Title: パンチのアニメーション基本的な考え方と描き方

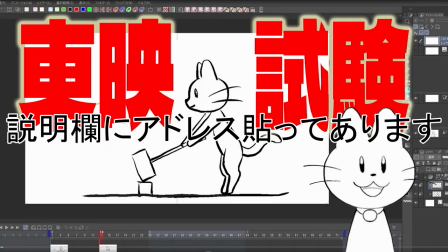(0:06)
こんにちは、いわねです。以前、投影動画の入社試験悔いを打つ人物の作画の僕なりの回答例動画を公開しました。今回はパンチ動作の一例を描きながら解説します。
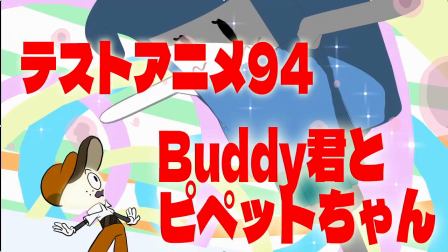(0:20)
このチャンネルでは、お絵かきやアニメ作りに役立つ情報を発信していきたいと思っています。
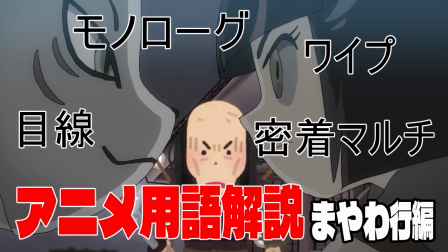(0:26)
興味を持っていただけたらチャンネル登録をお願いします。また必ず使うお約束はできませんし使わせてもらっても
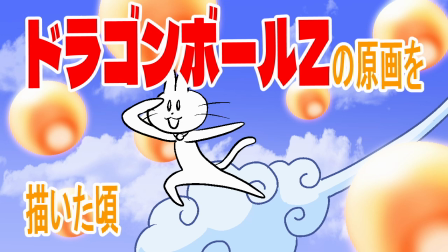(0:34)
出来上がった作品のデータをお渡しする以外のお礼はできませんが配信で使用可能なオリジナルキャラをお持ちの方は
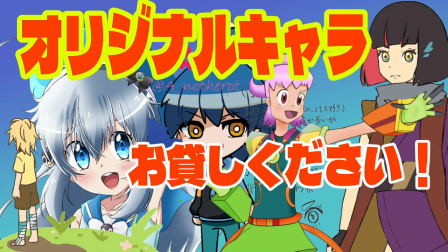(0:42)
ツイッターのDMでご連絡ください
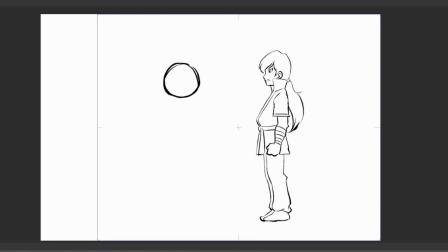(0:47)
ゆうすけさんのオリジナルキャラミロックくんがこの丸にパンチする動きを描きますまず5、6枚の原画を描いてから間に動画を入れていきます動きのポイントが分かりやすいように完全な横位置で解説します
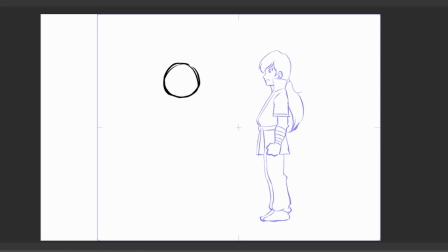(1:02)
もちろんこういうアクションに正解はありませんシチュエーションによって大きく変わりますからこんな考え方もある程度の参考にしてもらえればと思いますまっすぐ立っている状態から予備動作を書きます
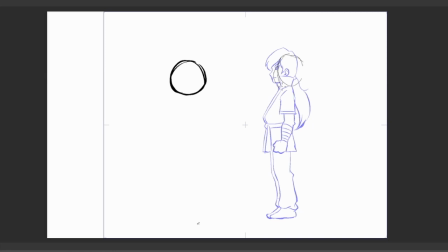(1:17)
アニメを始めたばかりの方だと予備動作の重要性はピンとこないかもしれませんが大きな動きには必ず予備動作がつきますパンチやキックなどの速い動きを視聴者に印象付けるためにも必要です
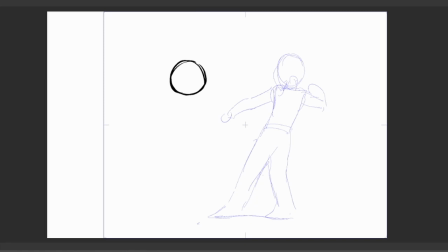(1:33)
これがきちんと描けないとなんかよくわからないうちに動きが終わっていたということになりかねません
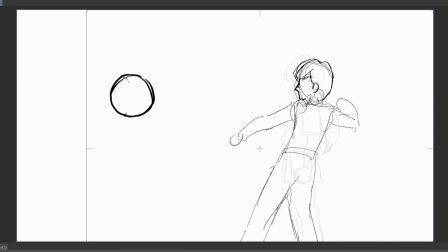(1:40)
最初にパンチを出す右手と体の重心を後ろに移動させます
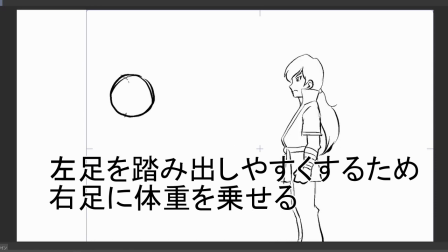(1:45)
ここでは体重が右足に乗っているので左足を前に出すことができますこの後重心が左足に移動します体重がかかっている右足は膝が曲がり
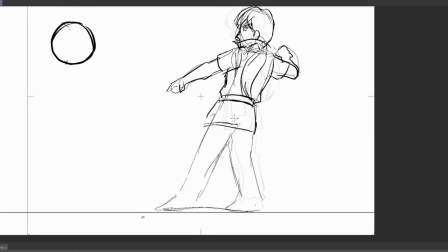(1:59)
体重の乗っていない左足の膝は伸びています膝の描写だけでどこに体重が乗っているか視聴者に想像させることが可能です
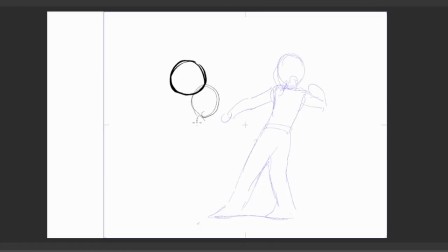(2:11)
次に踏み出した左足に体重を乗せて
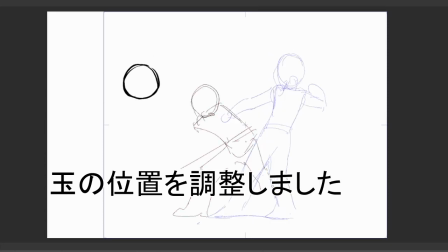(2:14)
上半身を前に移動させます最終目標はパンチとして右腕を前に突き出すことですが
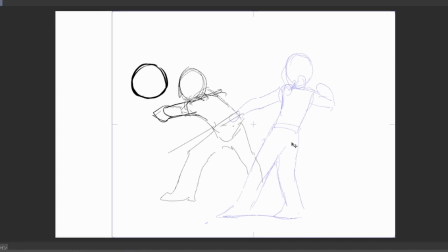(2:22)
腕の動きだけで勢いのあるパンチを打つことはできません
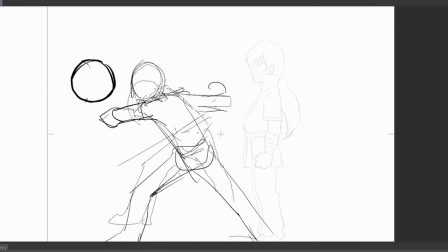(2:26)
パンチに体重を乗せるために、腕よりも先行して体を前に出す必要がありますここでは左足に体重が乗っているので、左膝が曲がっていて、体重から解放された右膝は伸びています
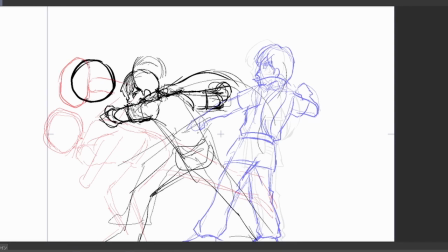(2:42)
ただ、最初に想定した球の位置だとちょっと窮屈なので、球を移動させました
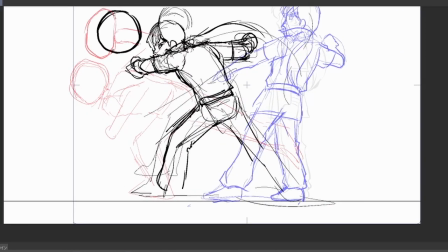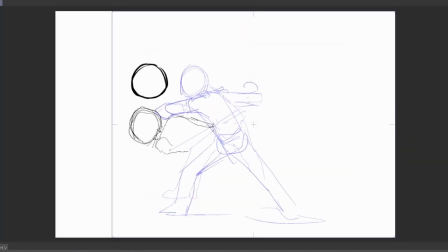(2:58)
いよいよパンチです漫画やイラストのように止まっている絵なら拳がたまに当たっている瞬間の右手の肘は伸びていても良いかもしれませんむしろ伸びている方が力の伝達を感じるかもしれませんが前後に動きのあるアニメではインパクトの瞬間の肘は曲がっていた方が良いと思います
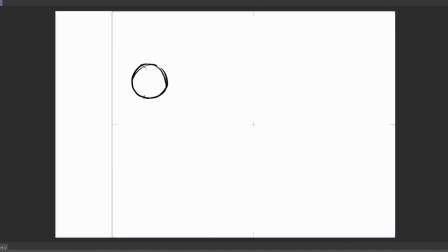(3:19)
拳を振り抜くときにはすでに体が後ろに移動し始めています当たったときに肘が伸びているとそれ以上エネルギーを目標に与えられないので勢いが出ません
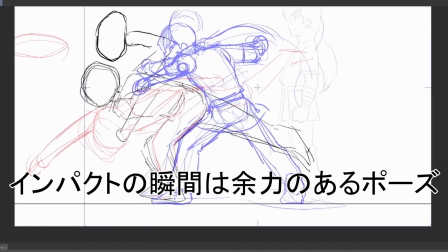(3:32)
体は後退し始めていてもそれより早く曲がった肘を伸ばすことで
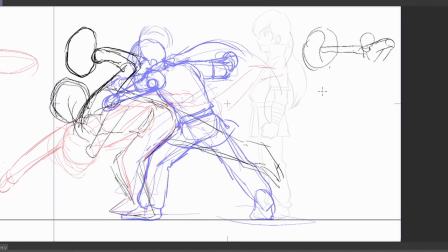(3:37)
十分にパンチの威力をたまに伝達させることが可能になります
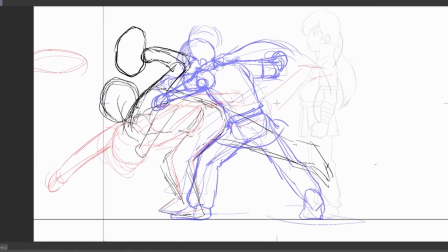先ほどの例と比べて体はまだ過労死で前に向かっていますが
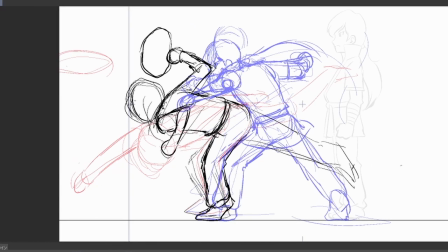(4:04)
パンチする腕の反対側左肘はすでに後退し始めています